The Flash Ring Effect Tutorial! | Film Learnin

This sells a sudden burst of light that's coming out of the ring when it opens and then fades out.
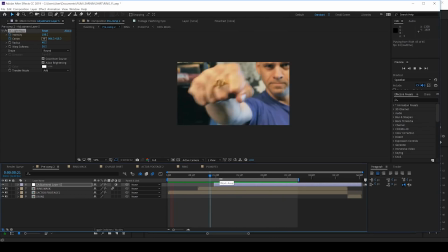[8:24]
Okay, that's the ring all sorted. Now, onto the shirt. Now guys, before we open up Cinema, we've got to customize that shirt. And we can do that straight in After Effects if you don't have Photoshop. Or you can do this in Photoshop. Works exactly the same way. Now, what I need you to do is open up the materials folder that came with the download pack, and we're going to grab a picture that's marked Shirt Pack 1 Diffuse. It's actually a pink one. Okay, now we're gonna grab that and drop it into a comp.
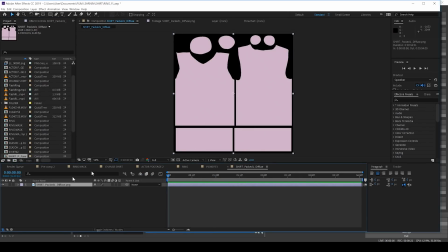[8:54]
Now guys, what we need to do here is pretty simple. We just select that layer, head up to effect, color correction, and grab a hue and saturation, and just play with the hue and the saturation and the lightness until you find a color that works for you.
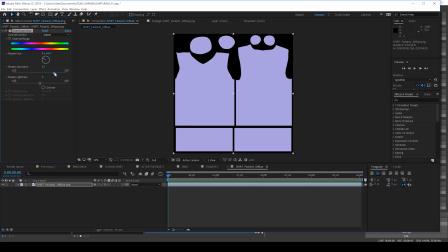[9:08]
I'm gonna go with this bright purple just because why not, and then I'll just import, say, this 8-bit character that I designed for Sick Kick, and I'll drop that in and just size it to my liking.
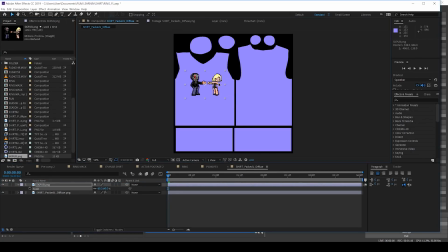[9:20]
Custom shirt design done.
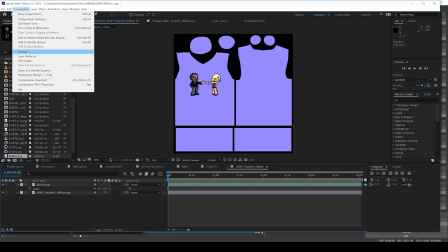[9:22]
All you have to do then is head up to composition, select save frame as, and save a brand new PNG file.
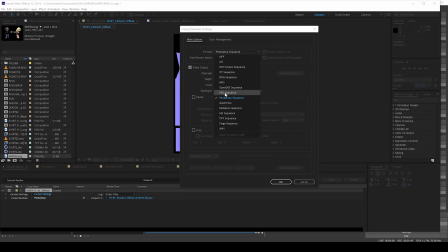[9:29]
You can overwrite the old one if you want, or you can just rename this and render out a new one.
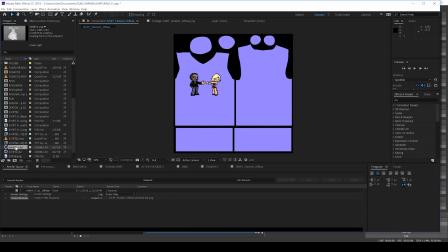[9:34]
Custom shirt, guys, is now done. Next, we need to head over to the Cinema 4D file called shirt01.
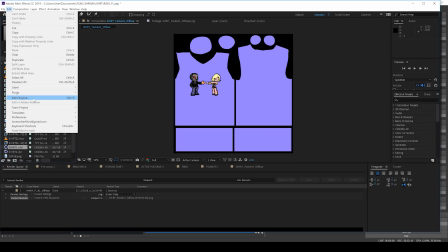[9:42]
Let's select that, head up to edit, and select Edit Original. Now this is gonna open up the file in Cinema 4D. Now gang, I've said this before, but if you have After Effects CC, you have Cinema 4D Lite already, so you're already good to go. a lot of people don't actually know that.
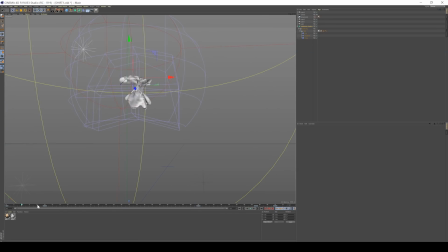[9:59]
So guys, here we are in Cinema 4D, and here's our shirt animation all ready to go.
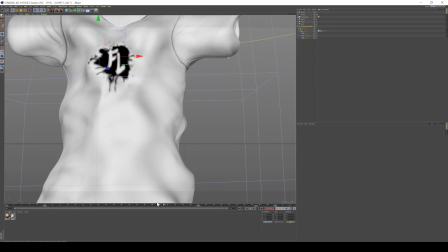[10:04]
Now guys, if you saved your diffuse layer over the top of my original Film Linen logo shirt, your shirt should already look exactly how you designed it. If not, I'm going to show you how to fix that right now. Let's head down to the material menu, which is down here, and we're going to double click on the shirt material, and then we're going to head to the color menu.
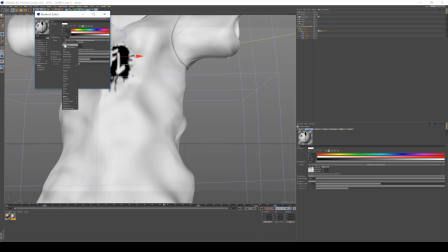[10:24]
Let's click on the arrow right here next to texture and click load image. You can then grab your new design and click OK.
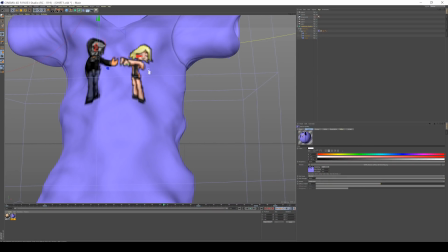[10:31]
All done. Your custom shirt is ready to go. Now guys, if I could, I'm just going to hit pause on the tutorial right now, and I just want to talk about how I've actually achieved this effect.
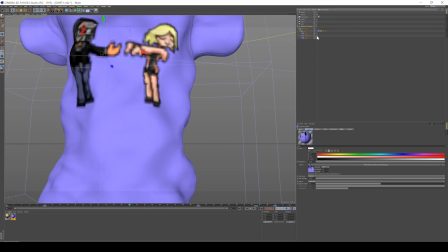[10:42]
You can see over here we've got a bunch of little purple things here, and these are deformers,
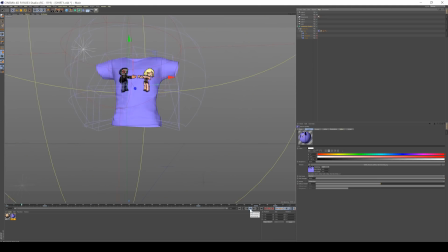[10:47]
and they're all working in tandem to sell the illusion that this is a cloth simulation, because Cinema 4D Lite doesn't actually have a dynamic cloth sim. So what I've done here is kind of cheat and just use a bunch of these things here to make it look like crumpled, bunched up cloth that is unraveling.
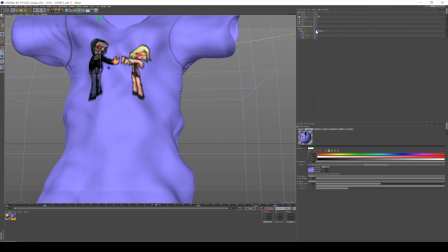[11:04]
Pretty cool, huh? Now gang, it's totally up to you if you want to change the camera angle, the lighting, however you want to play with everything in here to get the result that you want. Now, me personally, well, since I animated this for my particular shot, I'm keeping it totally the same.
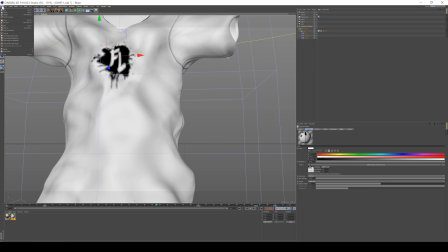[11:21]
I just wanted to point out that don't feel restricted by what I've done here. Have a play and find out what works for you. But I'm happy, so let's head back to After Effects, shall we? Okay, so back in After Effects, we've got our shirt animation all done.
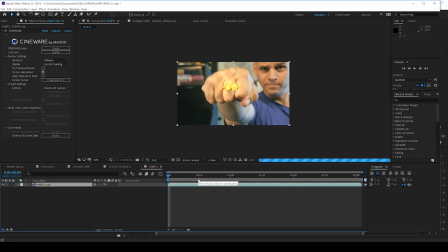[11:37]
So let's drop that into a comp all on its own. And from here, I want to render this one out before we bring it into our final shot.
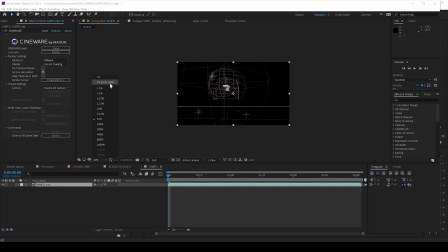[11:44]
Because if we just bring it into our final shot right now, it's going to be render intensive and it's going to take forever.
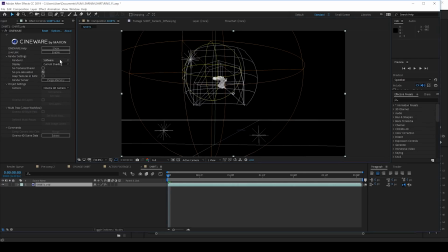[11:50]
So let's click on the layer, head to effects, and set the render mode now to standard final. Once that's done loading, we'll hit Ctrl M to add it to the render queue, and let's click on lossless.
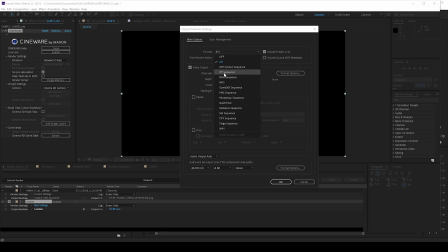[12:02]
Now all I'm going to do here gang is select QuickTime and set the RGB settings to RGB plus alpha.
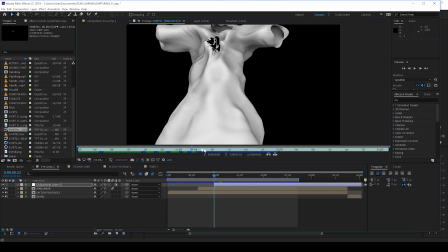[12:09]
Let's then hit render and cut back with it all done. Okay, it's all rendered and I've imported my rendered movie file.
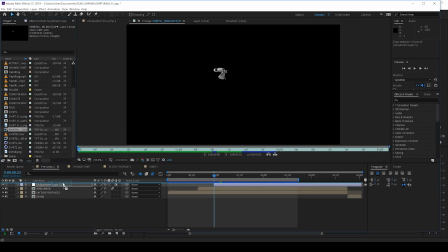[12:16]
Let's then grab it and drop it into our final shot right here where the ring opens.
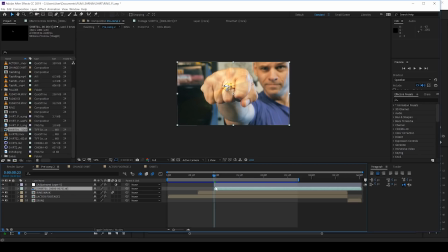[12:22]
Done. Now we can see that our shirt is missing something, and that, my friends, is, well, on top of everything, motion blur.
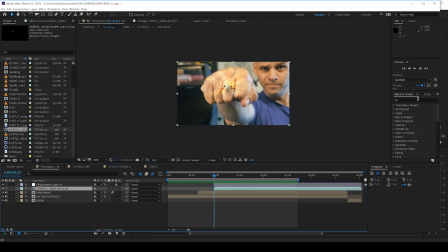[12:30]
It looks far too clean and it just doesn't suit the shot at all. So let's head over to presets and add pixel motion blur to our shirt layer. From there, I'm going to tweak the vector samples. I'm going to increase this to say 20. Now, this is going to give us a smooth motion blur, but just to warn you, it's going to increase your render time, so you have been warned. From there, I'm also seeing a little bit of a matte line, which I absolutely hate. So let's head back over and add a matte choker to our shot right here.
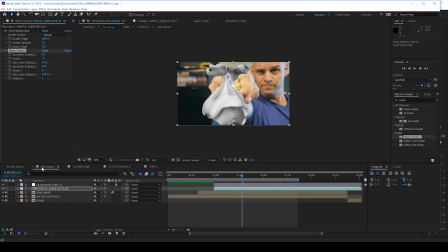[13:03]
That just works fine on default, so I'm just going to leave that as is. Next up, we need to blend our shirt into the shot a little better. And you know what's coming, guys. I'm going to add colorista and adjust the shirt color to match our shot a little bit better. I'm so predictable. Nearly done, gang.
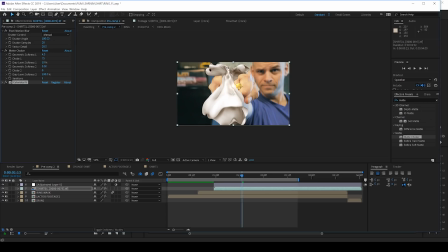[13:21]
I also decided, since the focal point of our original footage right here is my hand, so the shirt shouldn't be in focus, right? So let's head up to Effect, Blur and Sharpen, and grab Camera Lens Blur. I think I'll leave this on, say, 2.5, and then check Repeat Edge Pixels.
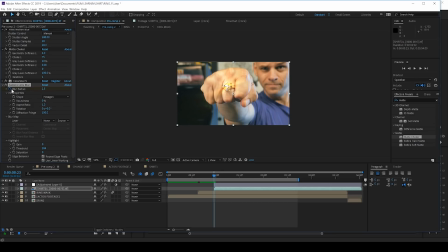[13:39]
We need that on. We'll then hit the stopwatch. I'll then head to the end of the layer and crank this up to, say, 12.
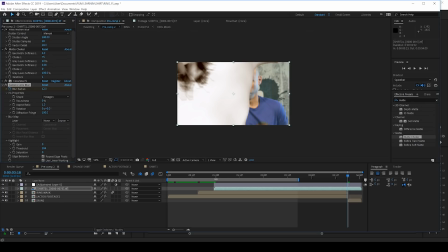[13:45]
This way, it gets more out of focus the further it moves towards camera, which makes sense. Now, guys, last step with the shirt. This is a little something extra that I feel adds a bit more depth to the shirt animation.
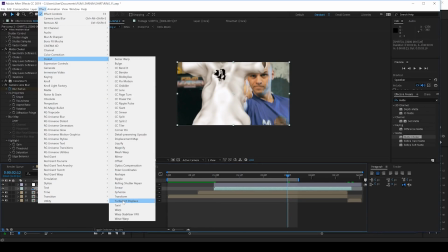[13:59]
So let's head to Effect, Distort, and add Turbulent Displace. We're going to set this to Bulge, and then set the amount to 0. We'll then hit the stopwatch, and then we're going to move ahead, say 15 frames, and crank it up to 25.
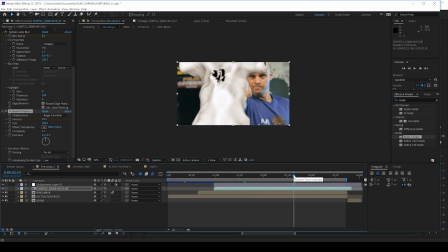[14:19]
Let's then jump ahead another 20 or 30 frames, and set it to 35.
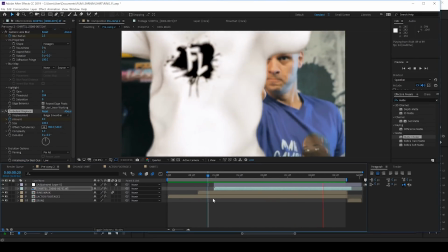[14:25]
Now guys, what this is going to do is make it look like your shirt is billowing during camera movement,
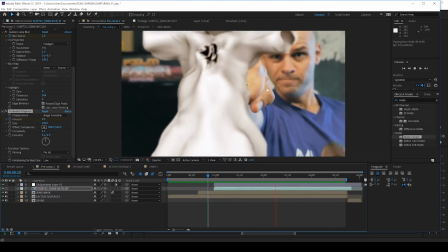[14:31]
thus better selling the idea that it's a real shirt moving through space. Now one last cherry on top, gang.
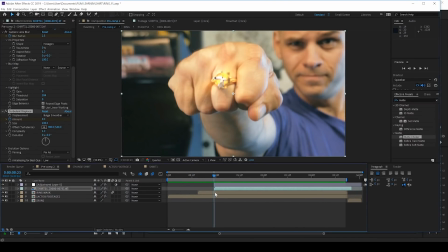[14:38]
Let's duplicate our ring opening and we'll drag it above our shirt layer. Done. From there, I want to head to the very first frame of our shirt animation, and what I want to do is trim this ring opening comp to last only one frame on this frame right here.
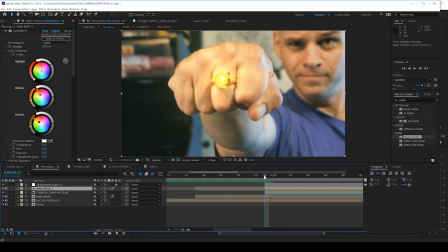[14:55]
So let's trim the front, There we go. And then we're just going to skip ahead one frame and get rid of the excess there. Now from there, I'm going to grab the pen tool and we're going to mask around this part of the clasp opening right here.
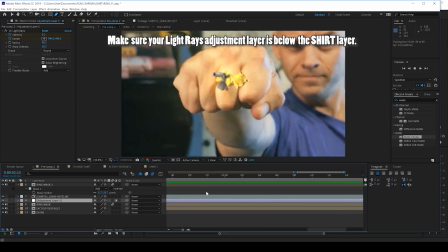[15:10]
We'll then feather that out. Nice. That way we see the shirt peeking out from the inside of the ring before it's fully open.
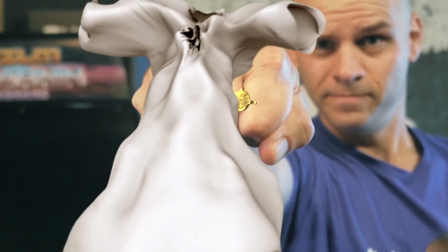[15:18]
Now gang, of course I've added the lightning to the final shot as well and some camera shake,
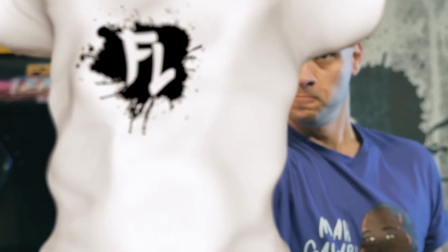[15:23]
all things that I've covered multiple times before, so I'm not going to be going over them right here.
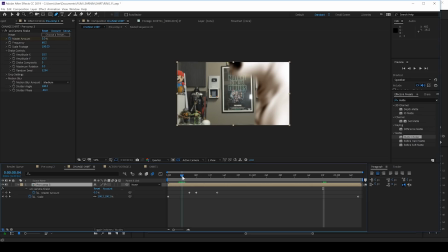[15:29]
Now as far as our second shot goes when the shirt change occurs, well it's really just the same method of adding the shirt render to the scene.
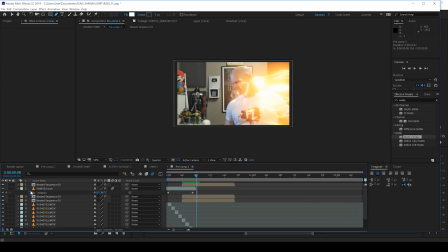[15:37]
The only real difference being is that you're combining two separate shots together, your regular shirt shot and your change shirt shot. You can see that I've done that here. It's a pretty easy cut. You just wait till the person's kind of blurred out.
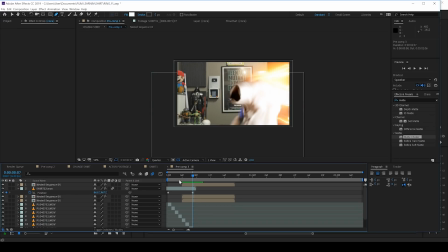[15:53]
Once you add the shirt O2 render on top of that, it kind of all comes together quite easy. Now guys, I honestly wish I had more time to go in depth on this one. I might do that on a stream when I come back from vacation, but sadly my time is up.
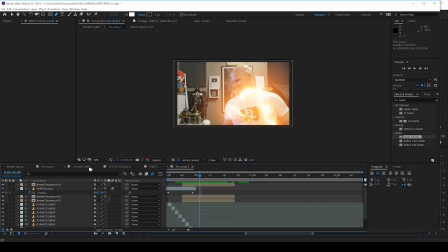[16:08]
Because that, my friends, is another effect. Done.
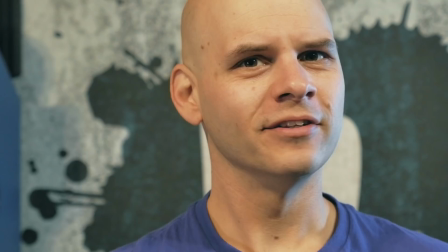[16:14]
Add up all those steps and you get something like this.
Today on Film Learning, we're doing this.
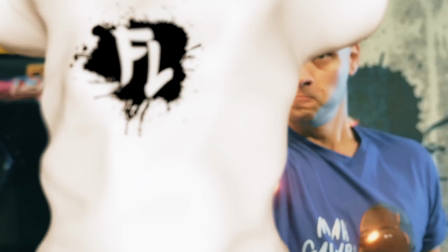Much better.
So guys, that's my take on the Flash ring effect from The Flash Season 5.